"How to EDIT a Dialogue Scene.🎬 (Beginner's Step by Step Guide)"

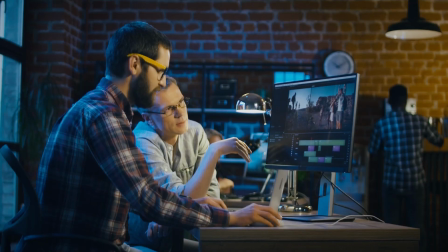0:00 So you shot a dialogue scene, but how do you edit it to make it engaging and captivating?
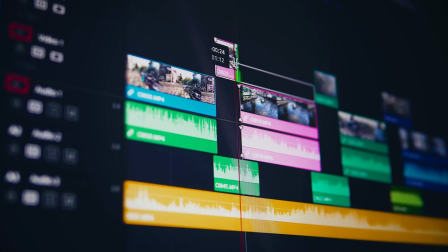0:05 This video, you'll learn some basic techniques and tools that will make your scenes more dynamic, smooth, and emotional.
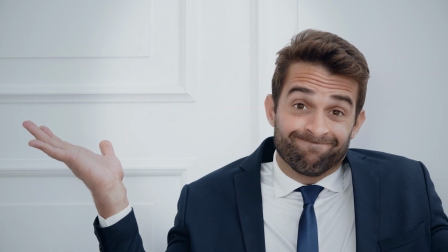0:11 You don't know how to start editing your dialogue scene? Watch this video now and let's edit like a pro. Hey Rebel Filmmakers, this is Reynaldo Cantu. Welcome to the channel.
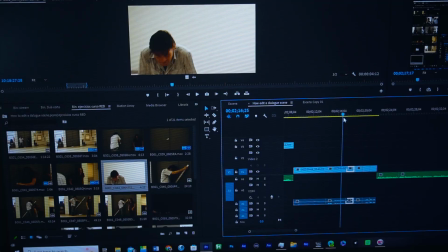0:23 To edit your dialogue scene, first, you need to have a clear idea of what your scene is about and what you want to achieve with it. What is the purpose of the scene? What's the mood? Once you have that figured out, we can start editing.
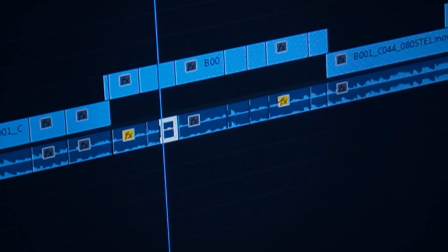0:35 Step 1. You'll need to create a rough cut of your scene.
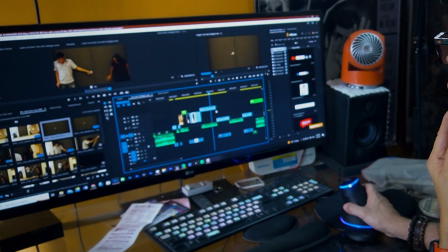0:39 A rough cut is a preliminary version of your scene that shows the basic structure and flow of your shots. For this, you'll need some footage of your dialogue scene.
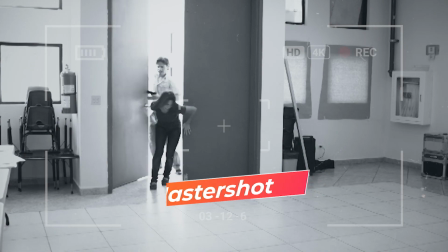0:48 You should have filmed your scene with different camera angles and shots, like a master shot, close-ups, hidden shots, reaction shots, and cutaways.
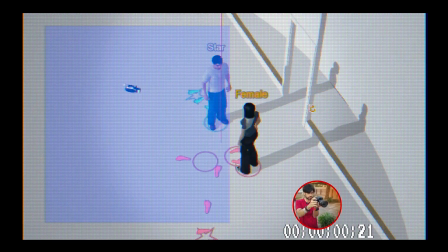0:57 If you don't know what I'm talking about, watch my other video on how to film a dialogue scene.
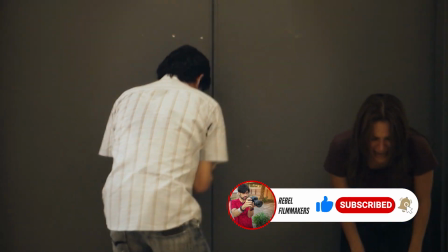1:03 Having different shots will help you edit your scene better and make it way more interesting. By the way, what is the one thing you should always do when you film a dialogue scene?
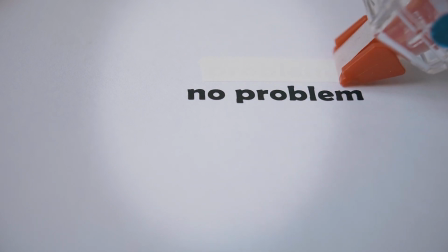1:12 It will save you a lot of trouble when you edit it later. I'll tell you in a minute.
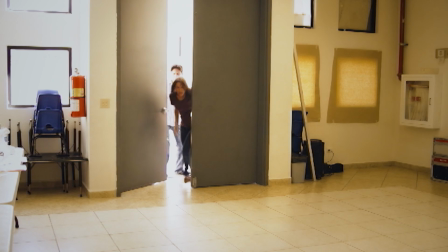1:17 2. Start with a master shot to show the characters and where they are.
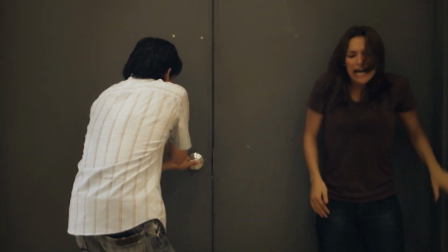1:22 For example, in this scene, it's a dialogue scene, but it's also tense and suspenseful.
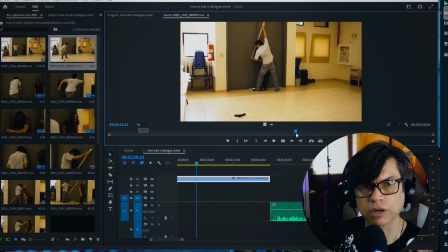1:27 It's about two characters that are running away from a zombie attack. I do have this master shot that I did.
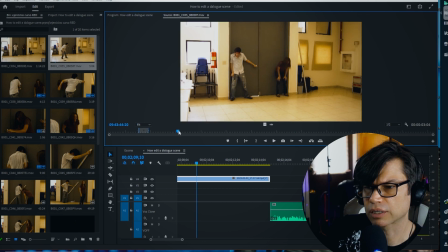1:34 In this case, I don't want to start with the master shot because I want them to feel more suspense.
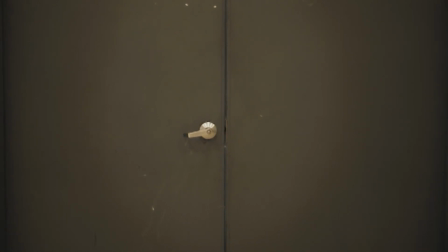1:40 So, I start with this shot of a door. It's not a master shot, but it's a two-shot that shows the relation between the characters and the space. I wanted to start with a little mystery to make the audience curious about why are we watching a door and what's behind it.
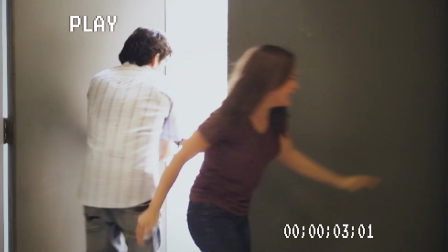1:55 Then we see our characters come in quickly and shut the door with fear. The audience will wonder what's going on and why they're so scared.
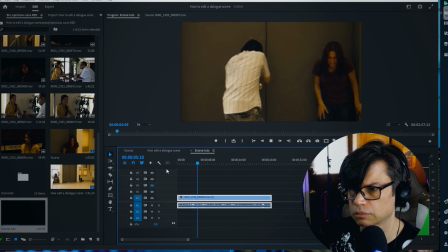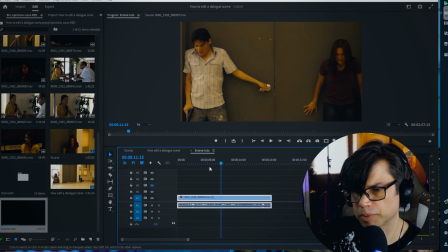2:07 So here, the characters begins to speak, and we start with her.
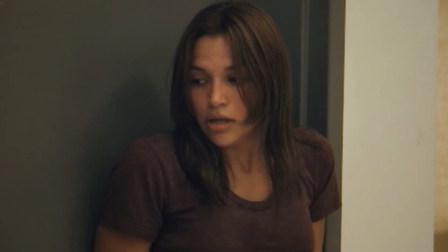2:12 In step 3, switch between close-ups or medium shots of each person when they talk.
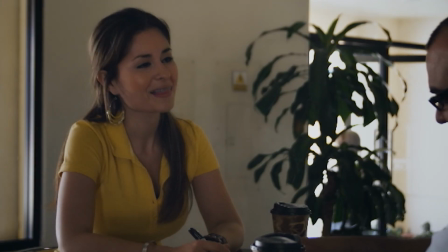2:17 Close-ups are good for showing the emotions and expressions of the characters, but don't use them too much.
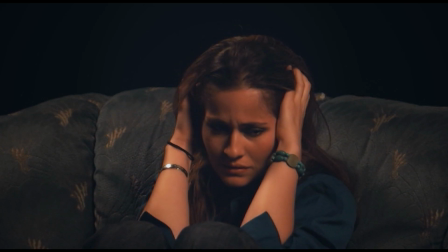2:23 Only use them when you want to show a strong emotion or make the audience feel closer to the characters.
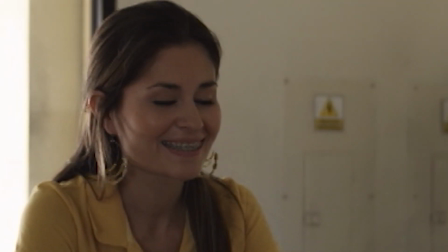2:28 If you use them all the time, they will lose their effect because the audience will get used to them.
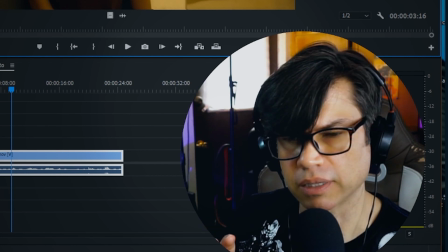2:33 And because of that, I don't want to use too many close-ups in this part of the scene. I have this medium shot that I did.
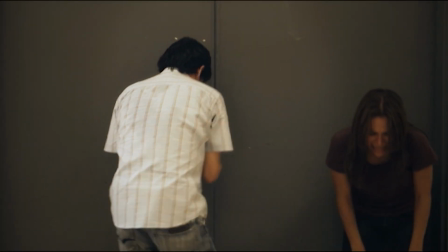2:41 That's the one I'm gonna use.
Oh my god, what were those things?
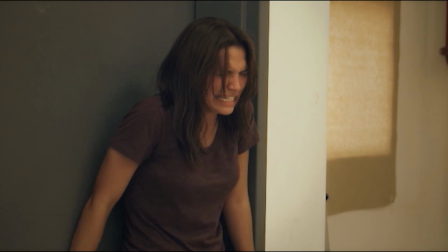2:46 I don't know.
Oh, I forgot. By the way, guys, this scene is original in Spanish.
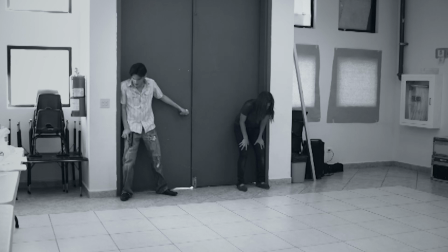2:53 So what I'm gonna do is to dub it in English with AI voices. It's not perfect, but bear with me, okay?
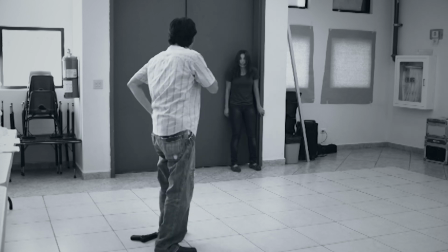3:00 Just for the sake of this tutorial. And it's fun too, so let's do it.
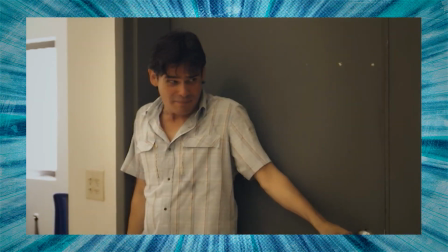3:07 Oh my god, what were those things? I don't know. They came out of nowhere.
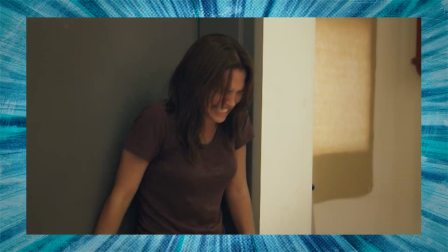3:14 What are we going to do now?
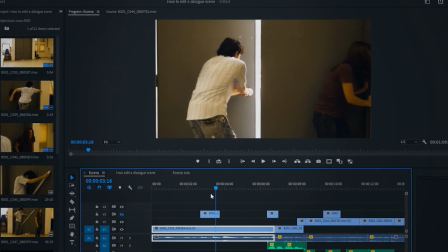3:18 When you edit a dialogue scene with two characters talking to each other, you usually want to use the sound from each character's take when they talk.
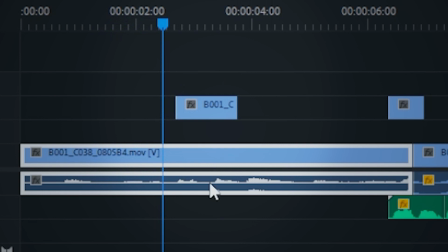3:25 This way, you get the best sound quality and sync for each actor. When she talks, I use the sound from her take.
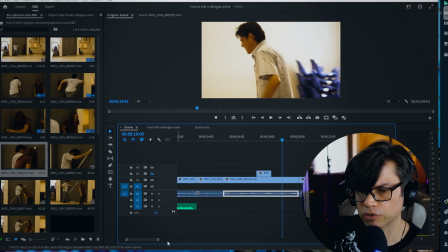3:32 When he talks, I use the sound from his take. I'm using the audio from each take that we're looking at.
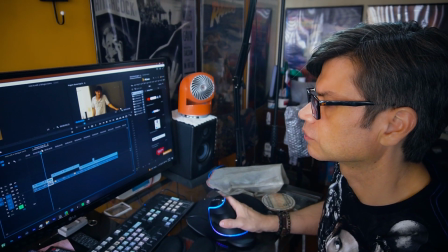3:39 So just use the best takes of each dialogue or part that show the information or emotion you need for the scene.
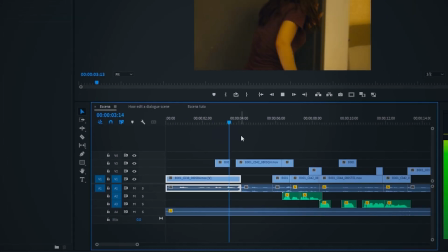3:44 Don't worry about the details like the reaction shots. We'll deal with them in the next steps.
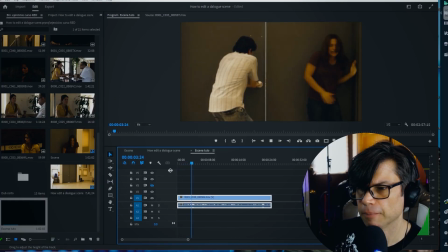3:50 Now that you've finished your rough cut of the whole scene, let's move on to the details we mentioned.
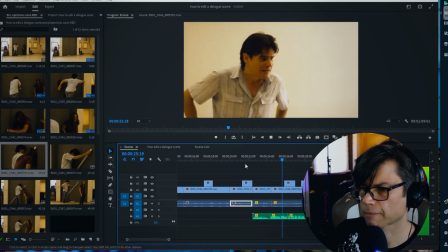3:55 Strong. You saw how they went through Oscar? It looked like it was made of cardboard.
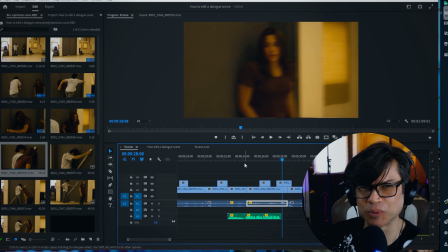4:03 The dubbing is brutal. Those are AI voices, so...
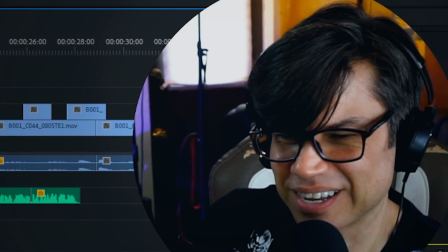4:11 But well, you can understand what's going on, right? So that's what it matters.
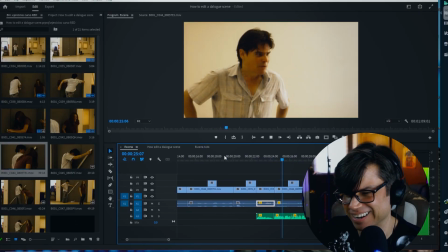4:16 Those things are very strong. You saw how they went through Oscar? It looked like it was made of cardboard.
Step 4, use reaction shots of the characters, but only when it matters.
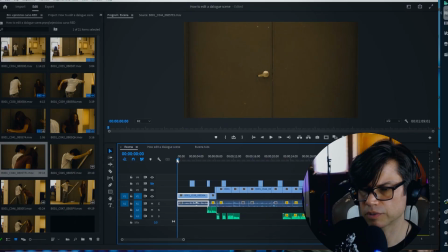4:28 I like how the scene begins, but
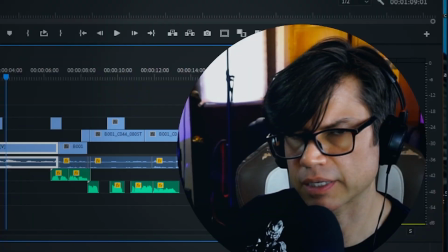4:34 since this is more like a suspenseful scene and I want to make it more dynamic, I'm gonna insert her reaction.
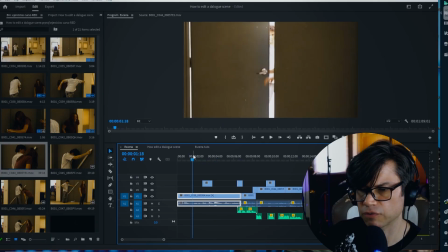4:44 That way I think the scene fluids better and it's more dynamic.
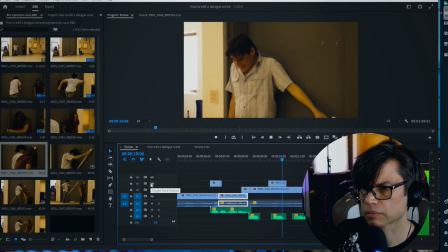4:50 I think his take is a little long. I don't know. They came out of nowhere.
And I want to see what's going on with her too. So while he's still talking, I'm going to insert her reaction.
I don't know.
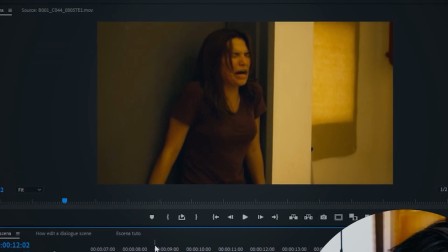5:05 They came out of nowhere.
And I think that makes the scene better.
I don't know. They came out of nowhere.
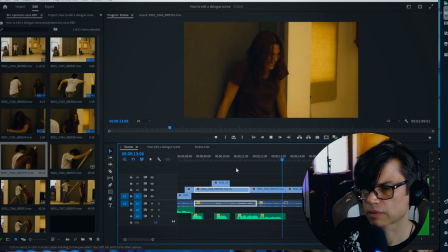5:13 When you want to show reaction shots from the other character or something else in the scene, it's better to keep the original sound of the take and just add the image over it.
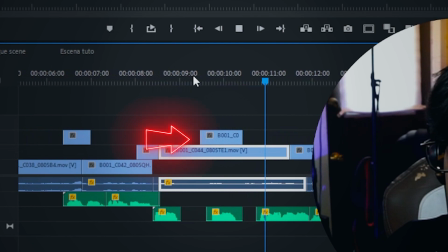5:22 This way, you don't have sound differences and the cut looks smoother. For example, here he is talking and the sound is from his take.
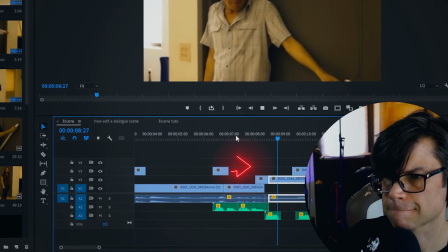5:30 When we cut to her reaction, I just added the image of her on his soundtrack until she talks again.
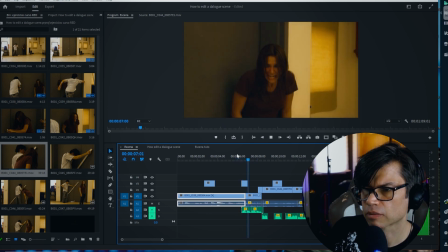5:35 I do the same thing with her soundtrack when he reacts. Step 5.
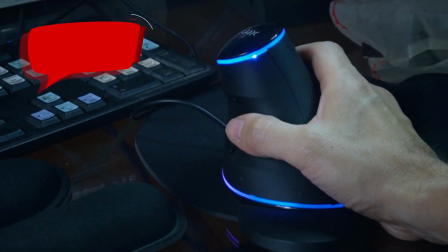5:40 Use cutaways when something in the environment is important. Cutaways are shots that show something else besides the main characters or action.
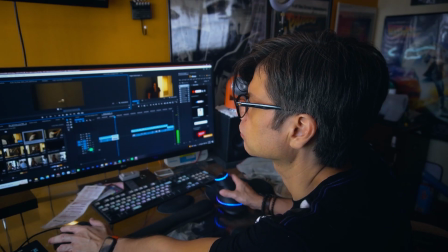5:48 They can show details, objects, or events that matter for the dialogue or the story.
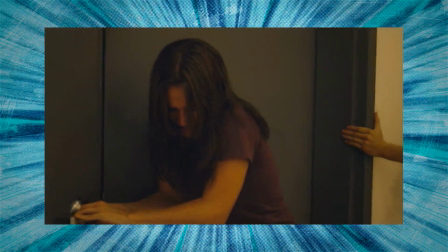5:53 For example, I use this shot of the stick on the door handle to make the scene more tense and to highlight this action.
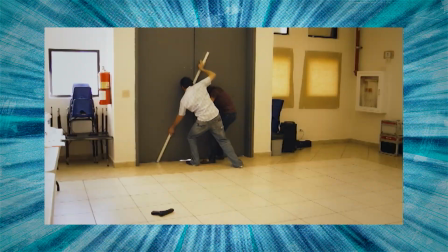6:00 It depends on what your scene needs.
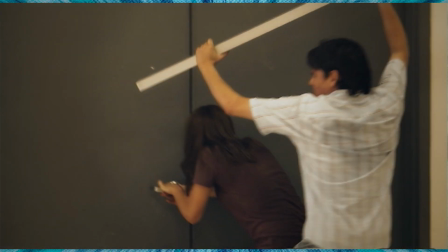6:02 Maybe you need to show what the character is looking at, or you need to cut away to something that the audience needs to see in the scene.
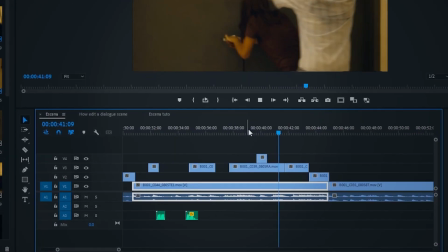6:10 In this case, you use the same tip I told you before of using the sound from the main take.
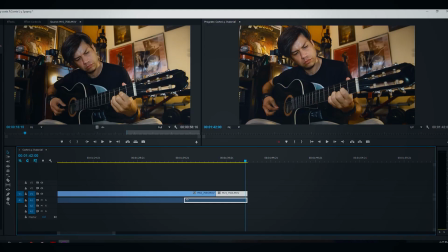6:15 Step 6. Use L and J cuts to make the scene smoother and more energetic.
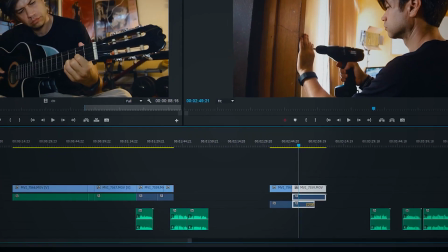6:21 An L cut is when the sound of the previous scene keeps playing after the image changes.
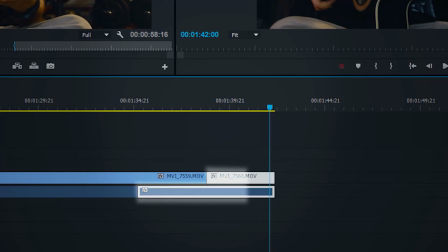6:30 A J cut is when the sound of the next scene starts playing before the image changes.
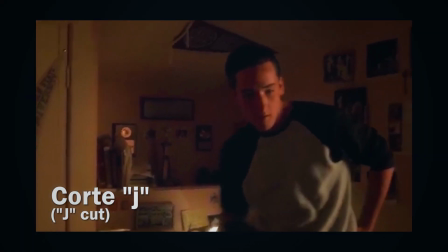6:37 Hey, Gordy, I got something for you. This, my friend.
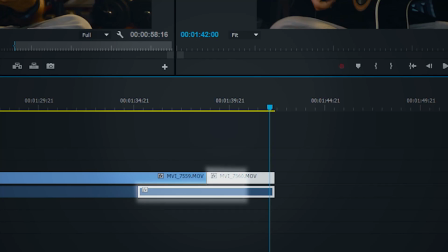6:42 This makes the transition smoother and makes us curious about what's next.
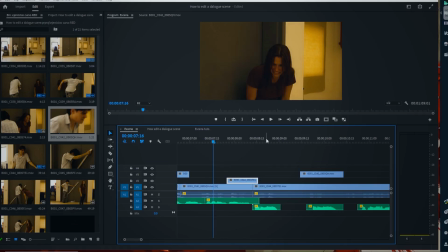6:46 For example, I used an L cut here, where we still hear her voice talking, but cut to him over her voice before he starts to speak.
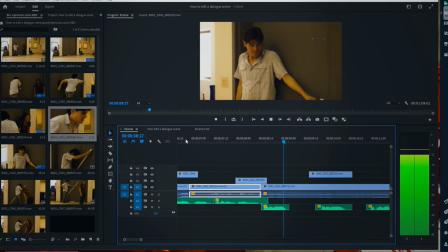6:53 What were those things? I don't know. What were those things?
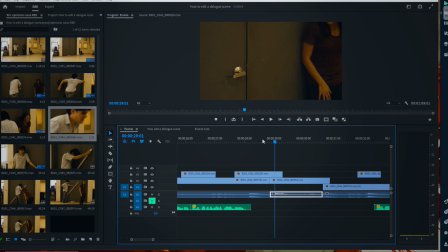6:58 I don't know.
Or here I used a J cut, where we see the door in this shot, but we hear the second door bang from the next shot before we cut to it.
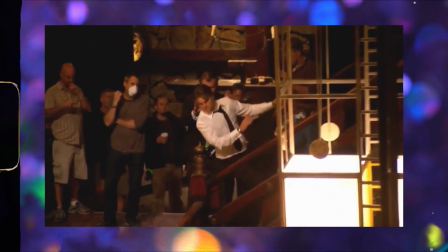7:10 These techniques are very popular and useful in film and video editing. They help to create a natural flow and rhythm.
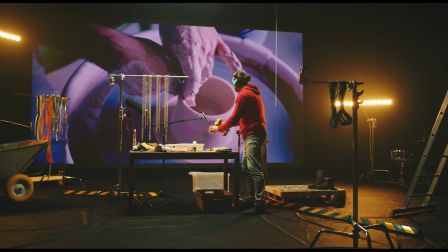7:17 Step 7. Use the background sound of your location to smooth out the cuts. Do you remember the one thing I said you should always do when you film a dialogue scene?
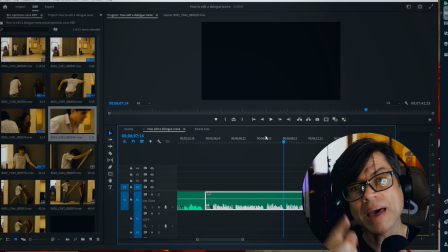7:25 Well, it's to record the background sound of your location.
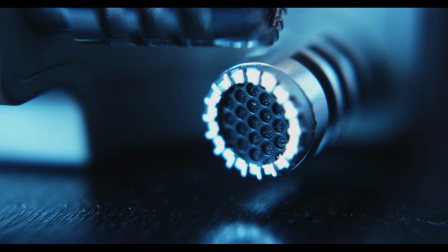7:28 When you are on location, I suggest that you record at least a 1-minute sound of your location with the same microphone you use for the dialogue.
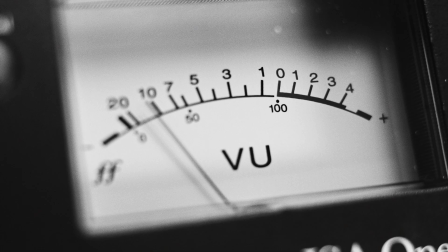7:37 Don't make any noise and just record the background sound. This sound can help you when you edit your scene.
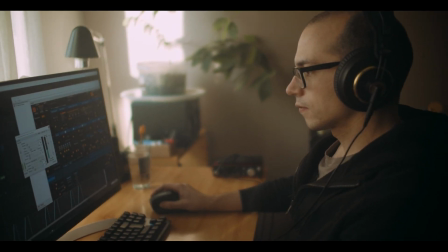7:43 Sometimes when you cut from one shot to another, the sound condition in the location might change.
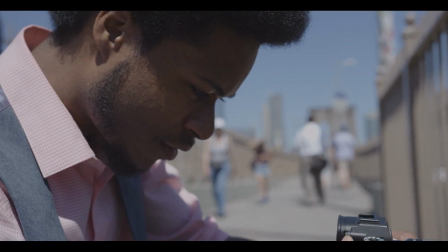7:48 And when you put your shots together, you might hear a sound bump.
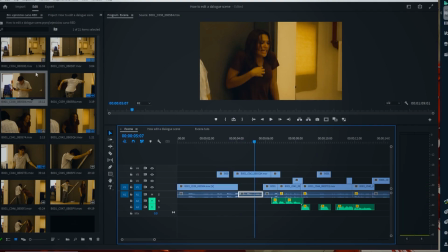7:55 This will make each cut more obvious and might distract your audience from the story.
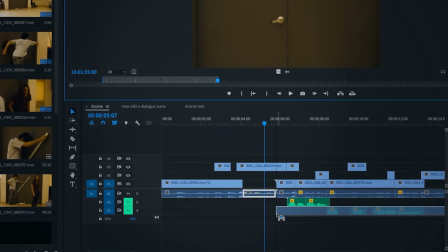8:00 To avoid this, you can use the background sound that you recorded before and put it under the main dialogue sound of the scene.
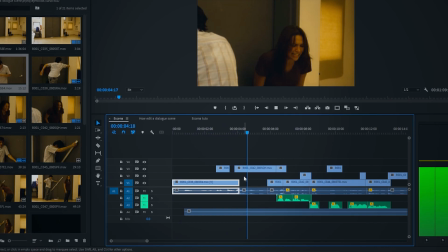8:07 This way, each cut will be less noticeable and sound better overall.
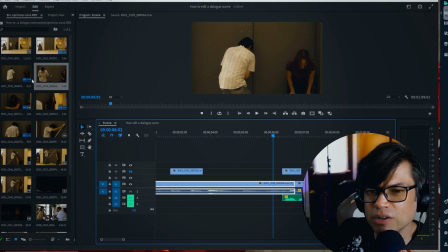8:10 If you didn't record the background sound of your location, you can find a moment in your shots when the actors were not talking and you can hear the background sound alone.